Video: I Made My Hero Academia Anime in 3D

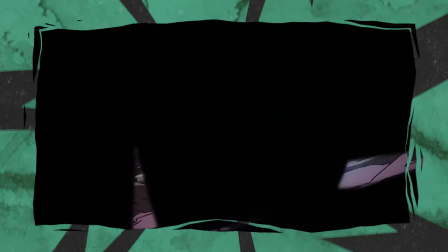(0:00)
My Hero Academia, one of my favorite anime nowadays. I recently watched all the episodes and was so inspired to recreate it in 3D.
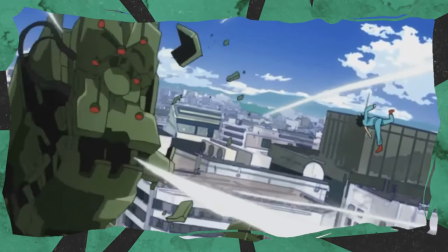(0:08)
And let's just see how I did it. Of course, it all starts with references.
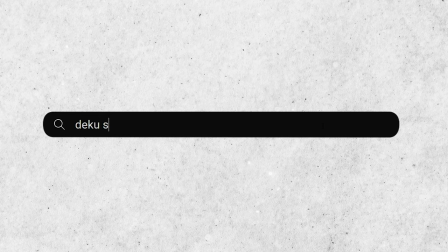(0:15)
I knew exactly what I needed, so I didn't have to search for long.
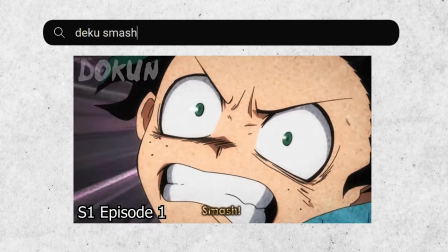(0:19)
I'll be using the scene where Deku unleashed his power for the first time and just smashed the robot's face.
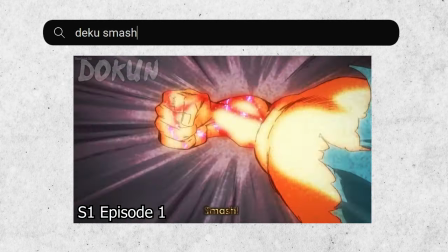(0:25)
The animation is fairly simple. I spent literally a couple of days on it. And here's how I did it.
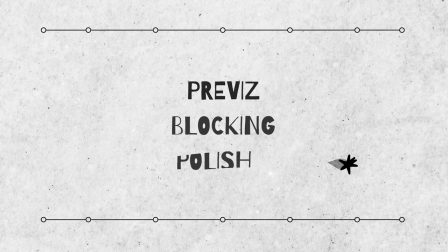(0:30)
I divided the process into three stages. First, Previes.
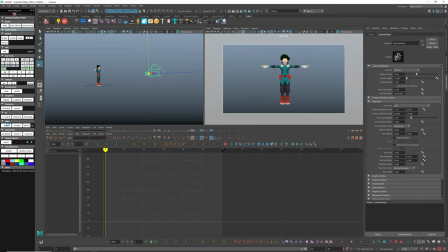(0:35)
Create a camera and shake animation at once to better convey dynamic and speed.
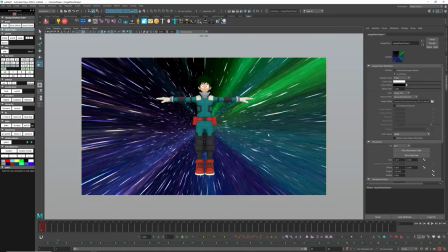(0:42)
And use background footage to enhance the feeling of the scene. For the Previes, it's more than enough.
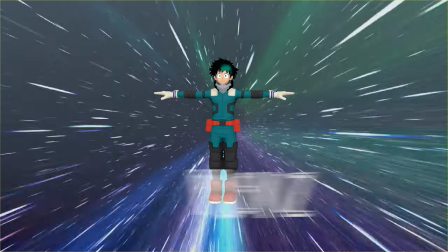(0:50)
Move on to the second part, which is blocking.
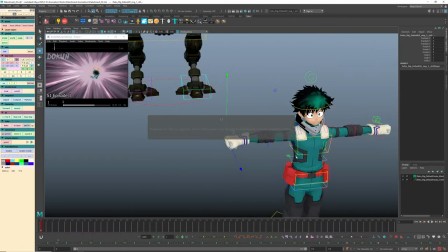(0:53)
At this stage, we create the foundation of the scene, setting the character to main key poses and refining timings.
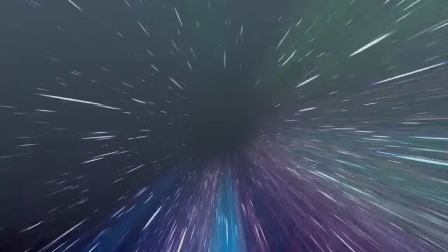(1:00)
Three poses for the start will be enough. Very first one, anticipation for the punch and punch itself.
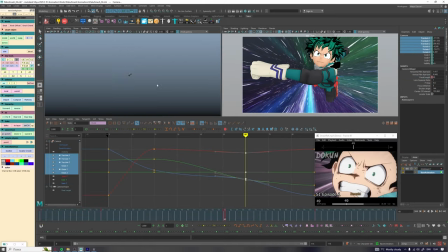(1:08)
In blocking part try to avoid adding too many details and focus on the main stuff, otherwise it will be hard to make some changes later.
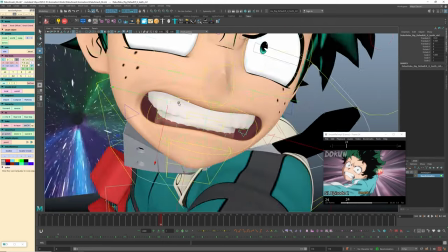(1:16)
I didn't move the character in space at all and was more focused on camera animation.
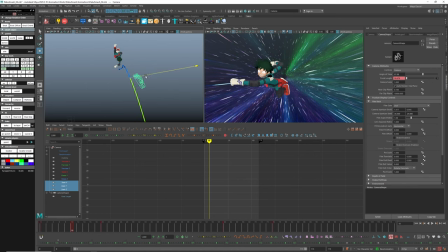(1:21)
All zooming in and out were done through the camera. This way, I feel much more in control of the scene because I work with only one controller. Additionally, I actively use the focal length attribute to create the effect of immersion and space distortion,
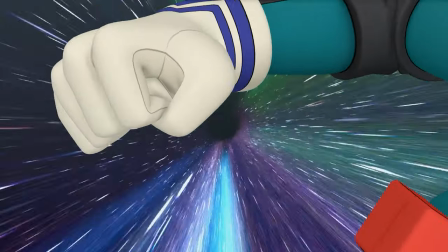(1:37)
the technique that often used in anime. Now onto the final stage, polishing.
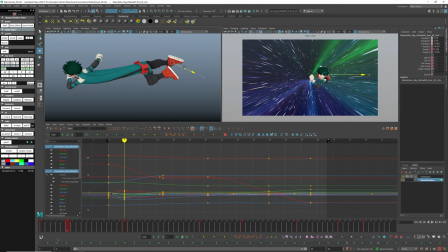(1:43)
Let's push poses and transitions between them.
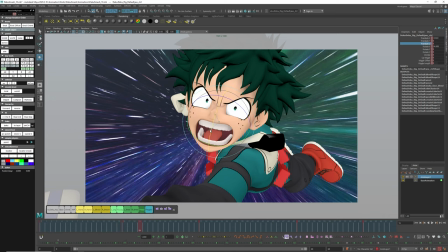(1:49)
Adjust facial expressions and add hair animation.
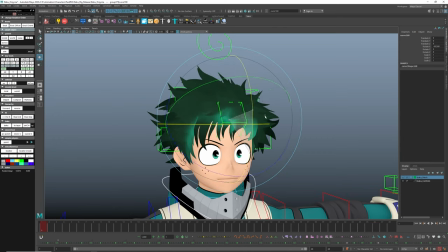(1:54)
Since there were not enough controller for the hair, I used free script called Clothe Deformer.
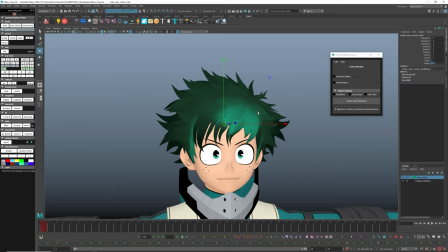(2:00)
It's a very simple and powerful tool for cloth and hair simulation. Select the vertex of the geometry and add a soft selection by pressing B on the keyboard
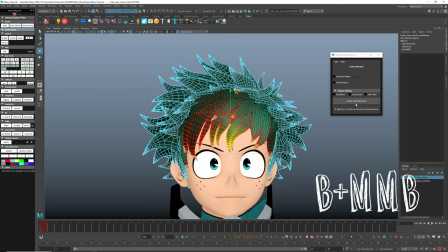(2:08)
and B plus dragging middle mouse button to specify the area affected by the deformer.
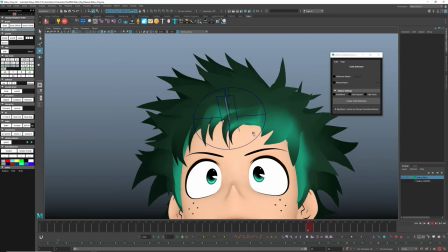(2:14)
Then press generate which will create an additional controller with wind effect.
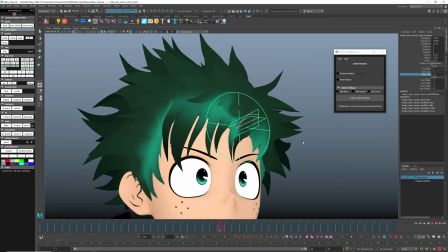(2:19)
Adjust the speed and amplitude and repeat this process for the remaining part of the hair.
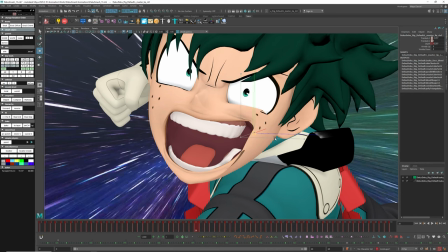(2:27)
Looks way more dynamic. I wasn't satisfied with how the face looked, but it was difficult to fix it through the rig features.
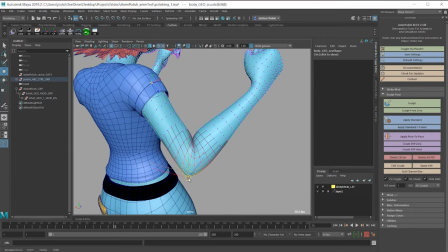(2:36)
So I used a script that allow me to create kind of blend shapes, like a corrective layer of geometry.
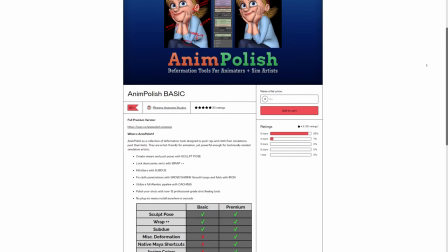(2:41)
For this I utilized AnimPolish script. The link will be below.
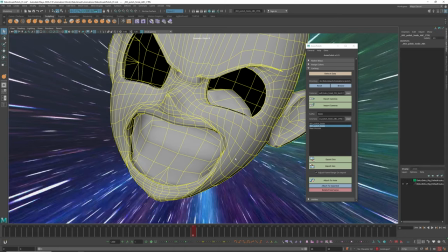(2:46)
Export the animation to LMB cache and then correct the pose using sculpting tools.
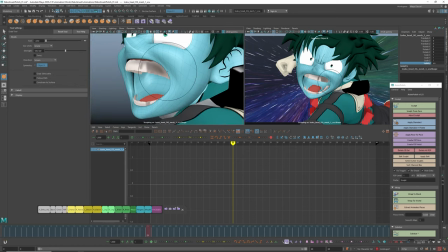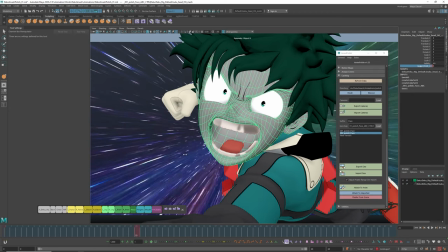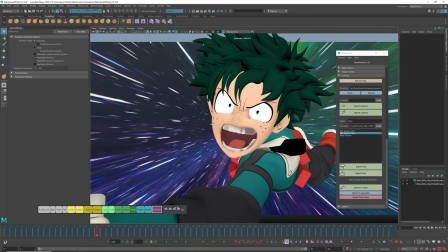(3:05)
Then attach the corrected geometry to the animation file and the first scene is fully ready.
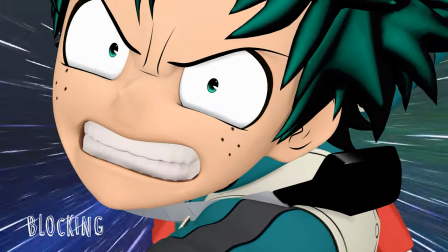(3:12)
Let's see the difference between early blocking and final animation.
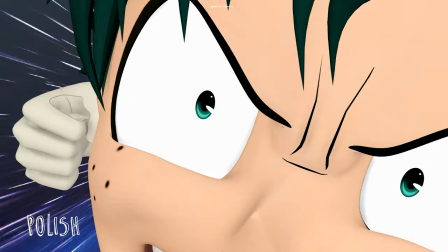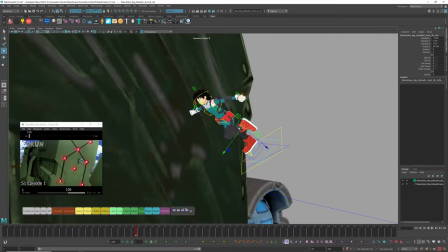(3:22)
The second scene was much easier. Literally two poses and camera shake.
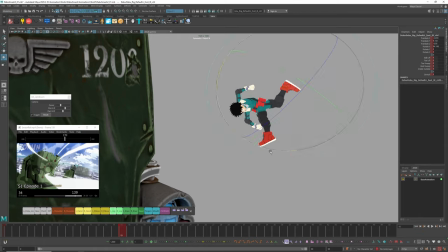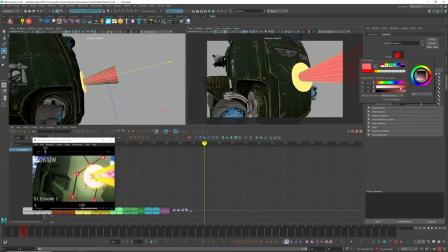(3:33)
Since there will be a lot of visual effects in the scene, I quickly created blocking for the VFX via primitive objects as an additional reference.
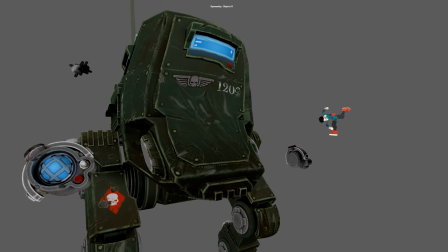(3:41)
Now I have a better feeling of timing and the position for future effects. To show the punch effect, I made a dent at robot through blend shape.
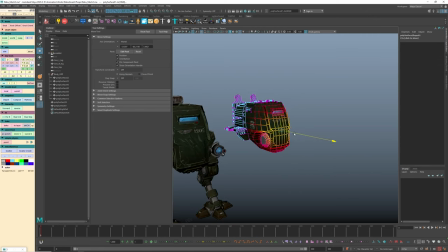(3:50)
Just copy the basic geometry, deform it using sculpting tools and click create blend shape.
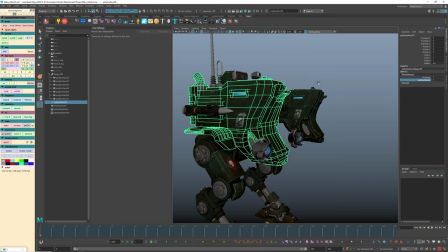(3:57)
Now, the main geometry has an attribute of this dent, which can be turned on at the right moment. The second scene and whole animation is ready. And we can jump to Unreal to cook some visual effects.